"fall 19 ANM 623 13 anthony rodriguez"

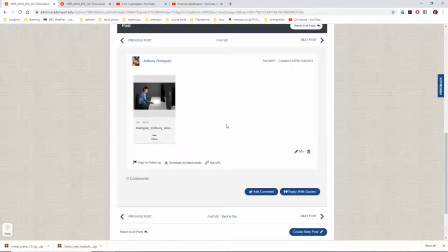0s
So this is Anthony. You're missing the video file.
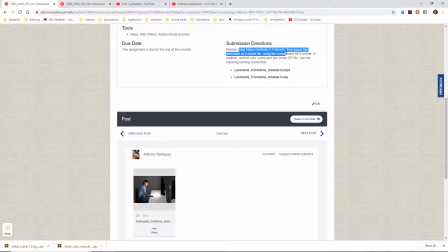5s
You're supposed to render using the Maya Hardware 2.0 render, then export the animation as a movie file and using MP4 format.
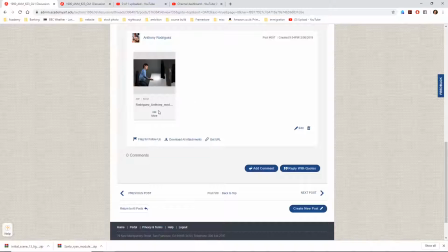14s
So you haven't turned that in, but we can still look at your Maya file.
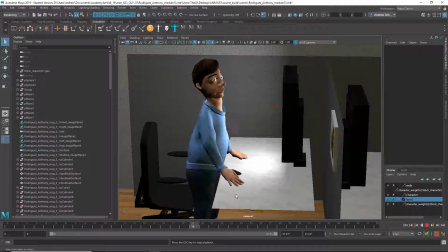So I can see you have some light in here, which is good.
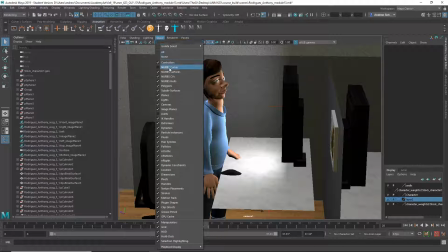31s
The animation is a little better, but the hands are going straight to the table. If you want the hands to stick to the table, you should,
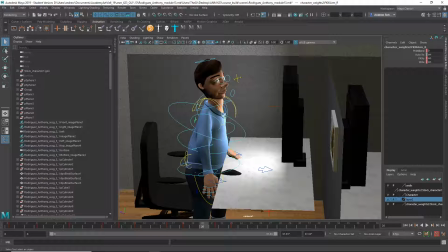39s
use these and switch to IK, but then you'll have to, which would be 10 on these, but then you'll have to reanimate the hands, which wouldn't be that big of a deal, but then at least they would stick to the table. I can show you that real quick if you want to see. I'll just do it with one hand as an example.
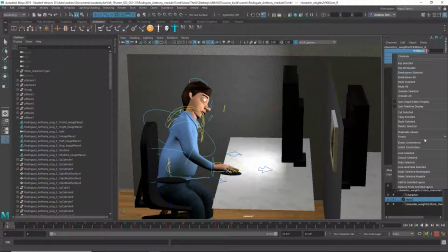57s
I would delete these keyframes, delete selected, change this to 10, use this to move the hand into place.
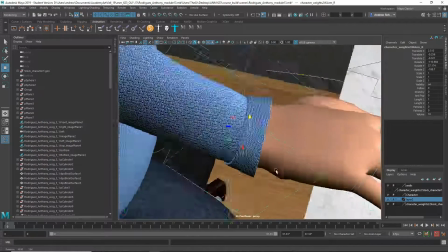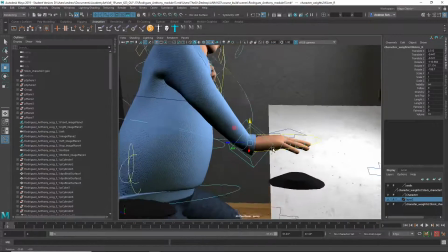83s
Doesn't quite reach at the moment.
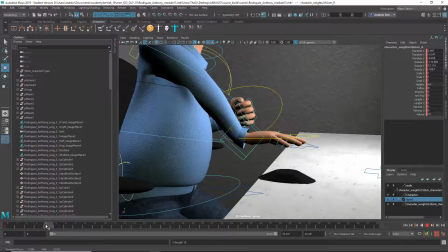89s
So maybe start it here and then, did it ever reach?
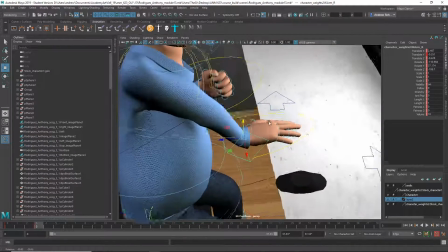97s
I don't think it reaches the table where he's sitting. Did it reach in your version?
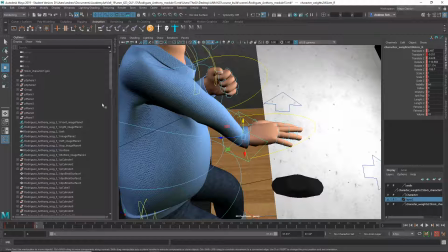104s
Let me turn that off again.
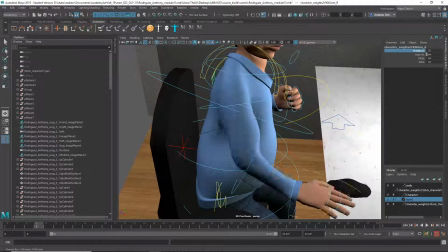109s
To the FK.
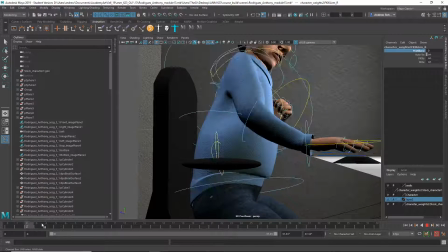114s
Oh, only when it was floating above the table, and then when he leaned forward. All right, well,
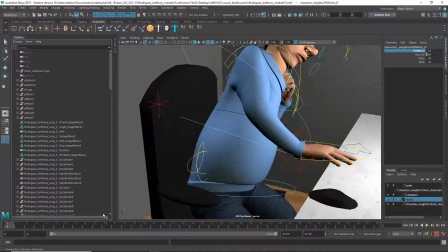126s
let's just.
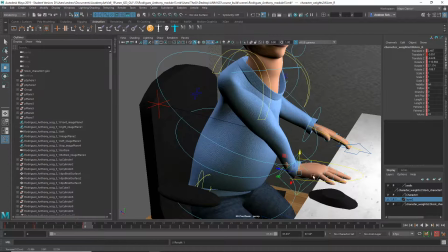135s
I guess I'll show you, from here forward.
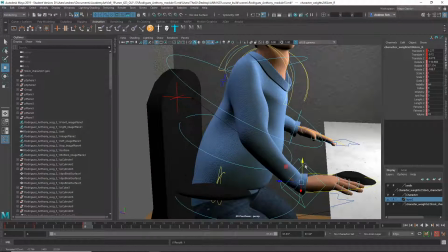142s
Get the hand just where you want it. I'm not being that careful, but the point of the story is that, when he moves, if you have the hand in IK mode, it'll stay put.
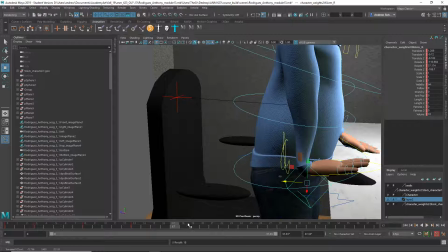154s
And then, set a keyframe there, and then we want it to move up, I can move up with him.
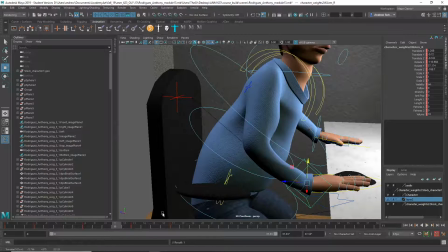164s
But here it's sticking. But you can't make it stick with FK.
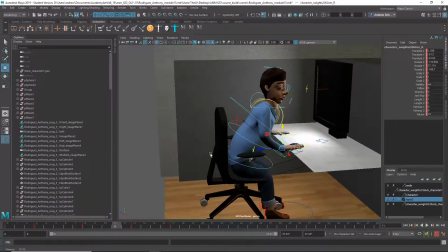168s
Anyway, and then regarding the lighting, I get the idea that this screen is supposed to be a light source, but
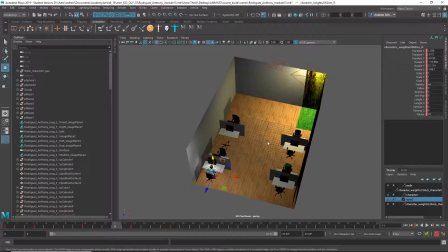177s
yeah, and then you have these other light sources.
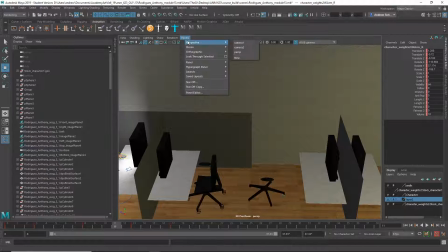184s
It's a little bit hard to get a sense of where the light is meant to be coming from.
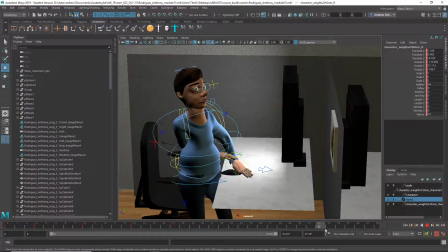190s
But I guess it's alright. I don't know if it's supposed to be office-y light, in which case I think I'd have everything a little bit more even and diffuse, because it's a little bit contrasty now for a lit up office,
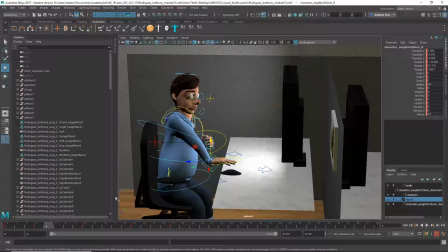205s
or if you just want certain lights on and then outdoor light coming in. But from what I can tell, it's really just the overhead lights, in which case maybe like a little brighter and a little more light to fill in the shadows, because office light tends to be very diffuse and even.